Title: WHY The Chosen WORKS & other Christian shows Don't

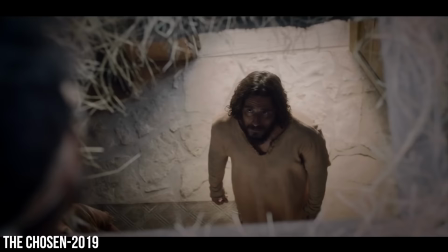250s My friend has been paralyzed since childhood.
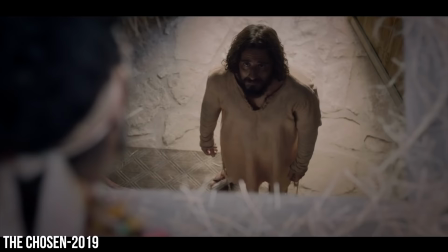256s He has no hope but you. please do for him what you did for the leper if
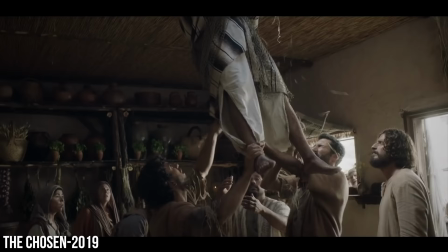266s you are willing rabbi i know you can do this
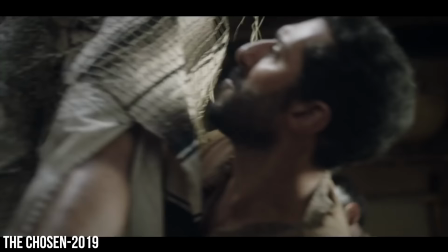and we can see a major difference in the reactions of the people of jesus's disciples especially when they see this man is being dropped through the roof this is not a normal thing that would have happened during this time they broke open the roof and let this person through so of course the
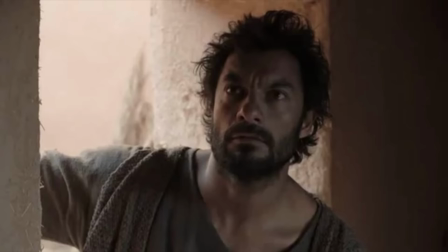292s
proper reaction would be like what are you doing put that back like we see in the chosen but in the bible series all we see is peter kind of being like hmm what's happening here in the chosen we are experiencing
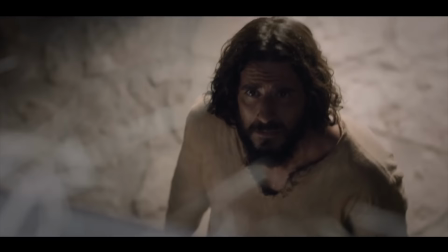304s
this moment from everybody's point of view it cuts from jesus to tamar
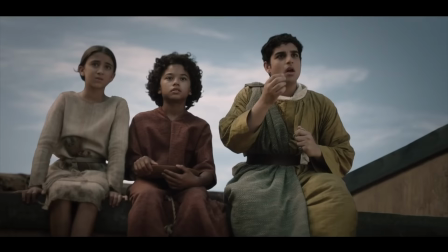309s
to the pharisees to matthew to peter everybody is all
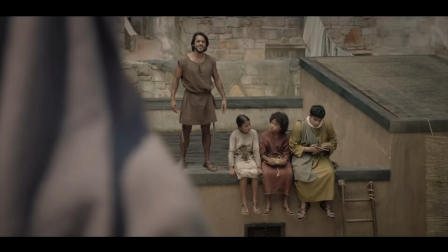314s
in on what's happening here and it's a culmination of the experience altogether. But in the Bible series,
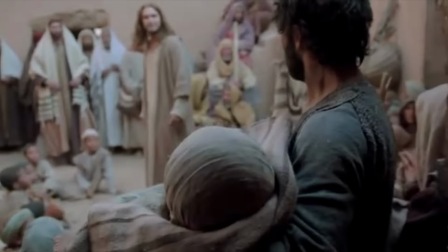321s
all we see is Peter kind of shortly react to this person coming through the roof and then he carries him over to Jesus and no one is surprised that this is happening. There is no spectacle. We're not involved in this moment. We're just kind of observing what's going on. And I have to talk about the music here as well. In The Chosen, there's this massive soundtrack that's just building up and building up to this climax that we're about to see. it builds up the enormity
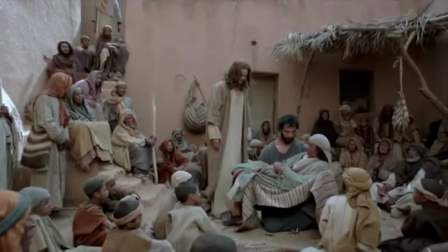345s
of the moment making you feel the pressure and the the heaviness of what's about to happen while in the bible series nobody is reacting so we can't
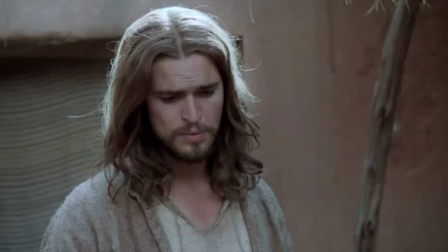354s
really get a good grasp on what's happening here until one of the pharisees steps in a little bit later but we'll talk about that in a second as we continue on in the bible series we see as peter brings in this paralytic in front of jesus and everybody starts to murmur a little bit and without any additional dialogue or explanation, Jesus just bends down and begins healing this man.
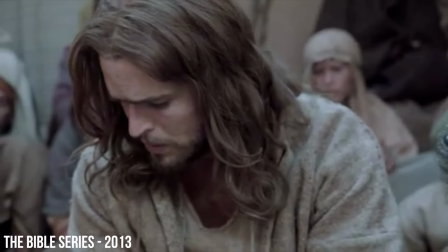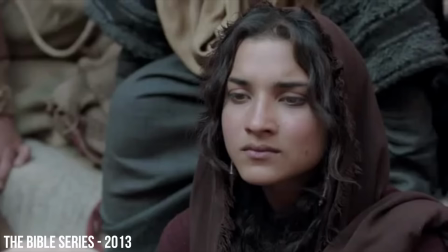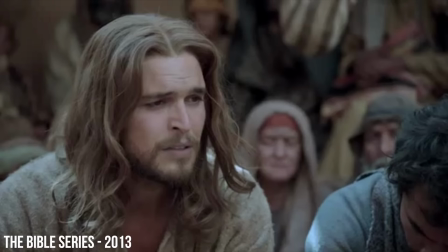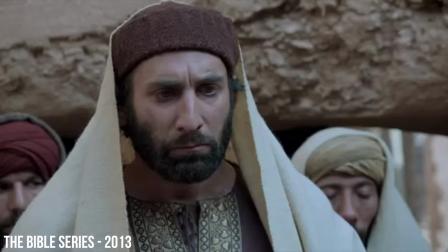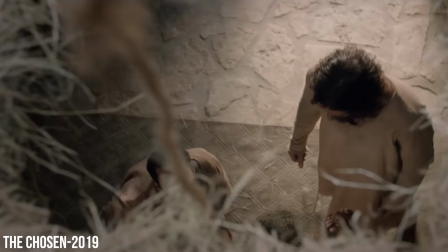394s
But there's nothing else to kind of build it up here. Let's look at The Chosen and see how it's done there.
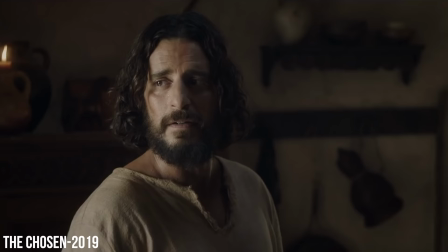399s You, by whose authority do you teach?
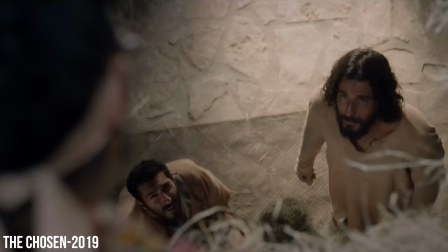404s Answer me. If you are willing, Rabbi, you know you can.
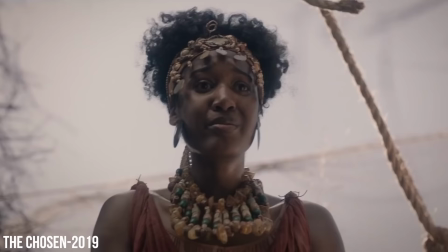411s Hey, I'm talking to you. By whom do you teach?
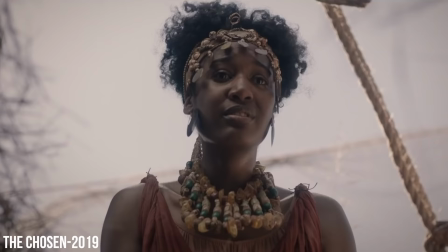414s Certainly not the authority of any rabbi from Nazareth. where did you study your faith is beautiful son